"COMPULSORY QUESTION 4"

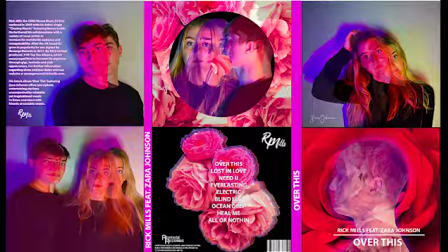[4:07]
They comply with house music genre conventions known for colour and summertime.
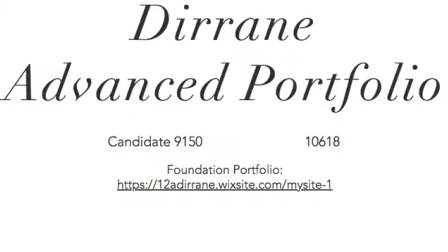[4:13]
To record progress of my developing work, I used QuickTime to screen record my work and website. I then uploaded this to my blog as evidence of progression between drafts. The hardware used allowed me to produce my initial footage before advancing the mise-en-scene and narrative through editing.
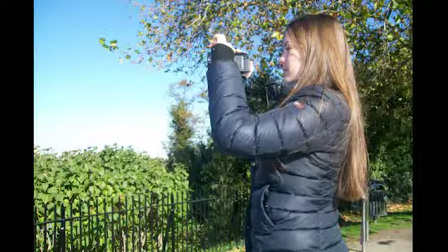[4:33]
We filmed our footage in various settings with different styles, narrative and performative, using a Panasonic HD DVD camera.
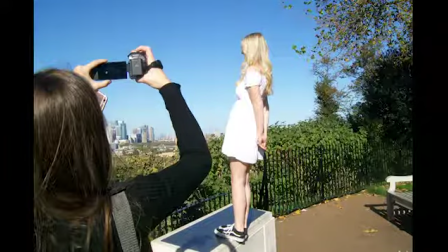[4:42]
Unlike in our foundation portfolio, our camera was taken off autofocus, requiring us to focus the camera manually.
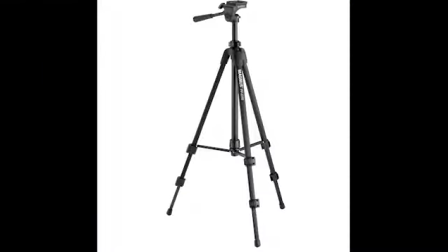[4:50]
We use equipment to aid our filming. For example, we use a tripod to produce an accurately steady panning shot. We decided to use a panning shot with a tripod because in the shot, the female star is on one side of the bed and it pans across the room to show him on the other side,
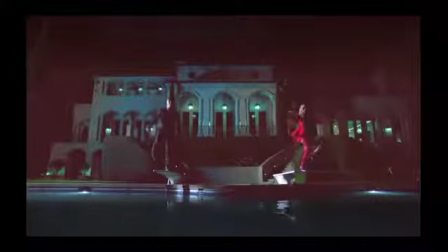[5:06]
signifying their distance and disrupted relationship. Alternative camera equipment used was a GoPro.
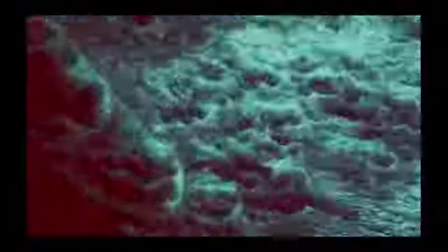[5:13]
This enabled us to recreate footage inspired by Martin Garrix's and BB Rex's In the Name of Love,
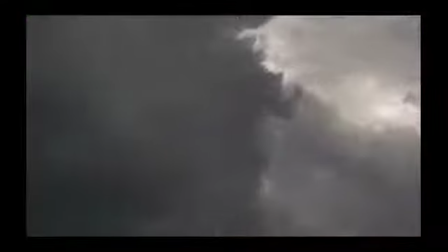[5:20]
where they were filmed falling into water and underwater.
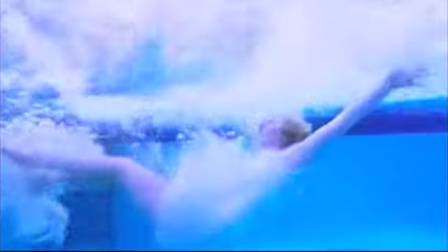[5:23]
We required filming underwater to symbolise the star's rebirth and cleansing from her past relationship.
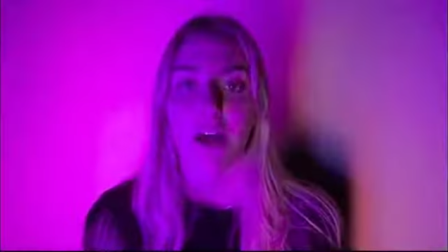[5:30]
This water symbolism became a repeated leitmotif carried throughout the production.
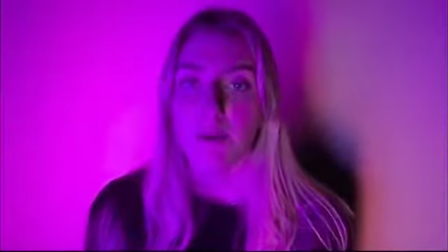[5:34]
It also enhanced the performative aspects in which Goodwin suggested was important when engaging the audience and amplifying the star image.
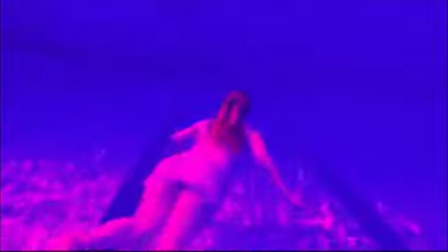[5:44]
Filming underwater challenged us creatively,
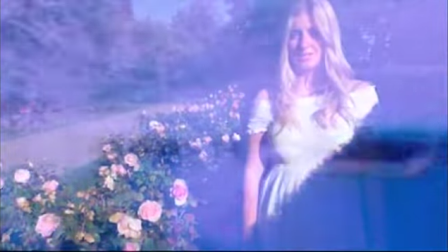[5:47]
as it required different camera equipment and was also challenging when attempting to film steady shots whilst constantly moving when swimming.
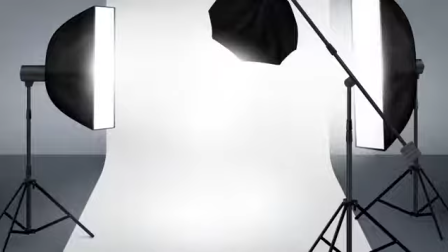[5:56]
We used key lighting when in the studio to focus the light onto the star, making her the centre of attention.
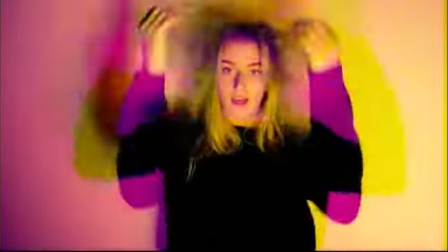[6:02]
We adjusted the colour of the key lighting using gel filters, which overlaid the light, creating a colourful mise-en-scene.
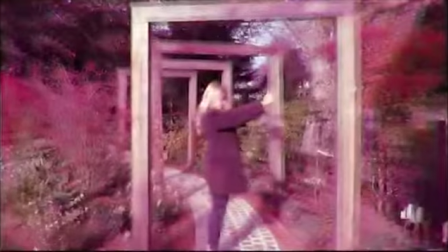[6:10]
To enhance the mise-en-scene further, we decided to use a projector. We displayed a video of colourful ink through water onto the white wall.
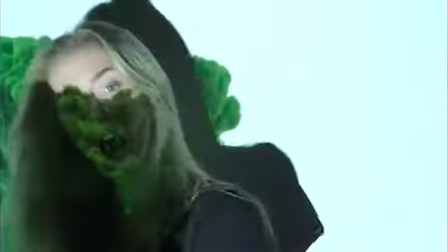[6:18]
The stars then performed in front of the wall, so the colour was projected onto them.
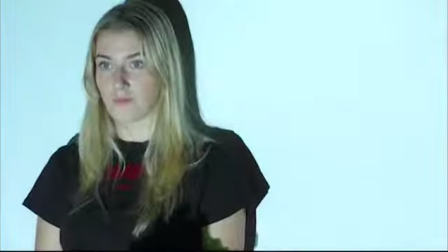[6:22]
This dynamic movement of colour is intriguing for the audience and represents the dynamic shift in their relationship.
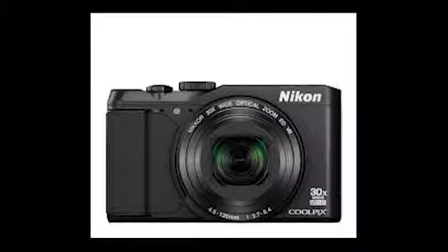[6:30]
We used a Nikon camera with manual focus to take still images, whilst filming to build a selection of photos to be used for our websites and digipack. It also provided images of evidence of us filming, of which we uploaded to our Wix blog, to record our actions and progress.
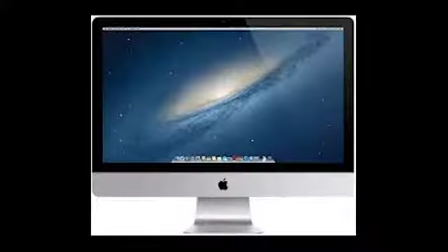[6:46]
This allowed us to reflect on our progress and create goals to improve. To edit footage and pictures taken, we use Apple Macs. These computers provided an excellent operating system, allowing us to use different software programs that we pre-downloaded.
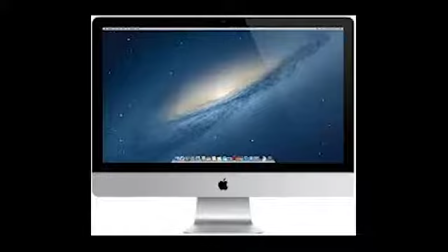[7:03]
They made the long process of editing simple and enjoyable to do. Online platforms have advanced our use of different programs and presentation of our work in innovative ways.
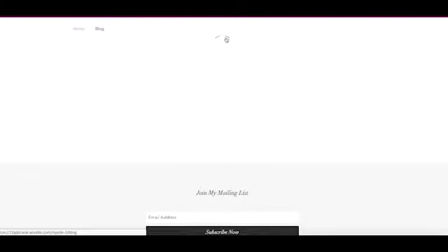[7:14]
Like our foundation portfolio, we use Wix to create a blog, to record our work and show clear progression throughout the project.
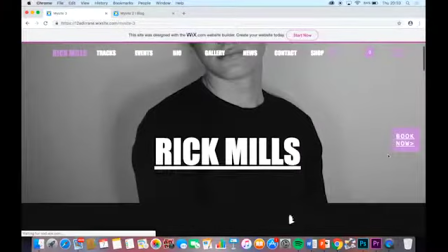[7:21]
We also use Wix to create a website for our star. This demonstrates how we would distribute our products and broaden our star's online presence and global recognition,
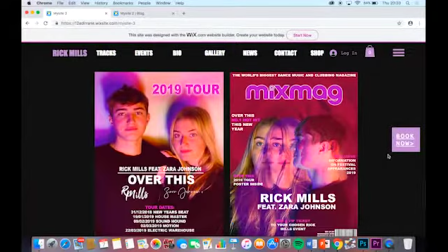[7:30]
as it offers free, worldwide access like social media. We have used YouTube to research similar artists and their music videos.
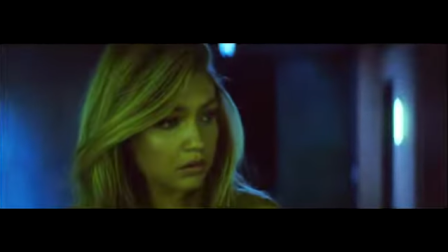[7:38]
For example, Calvin Harris's How Deep Is Your Love gave us inspiration to base the music video on following a young female's journey through our narrative.
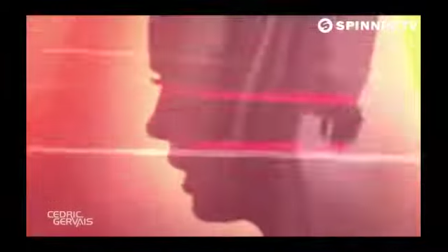[7:47]
Viewing Lana Del Rey's Summertime Sadness Spinning Records remix helped us to visualise our falling backwards motif when planning.
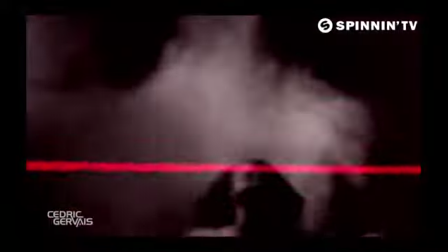[7:55]
To develop our old footage leitmotif, I downloaded a damaged footage overlay from YouTube.
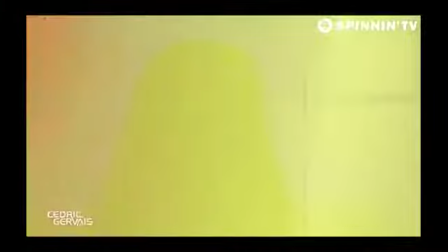[8:01]
I imported it into Premiere Pro software, enhancing the mise-en-scene and signifying the narrative further.
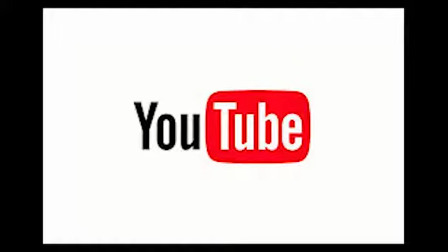[8:08]
I also used YouTube to view Premiere Pro and Photoshop tutorials.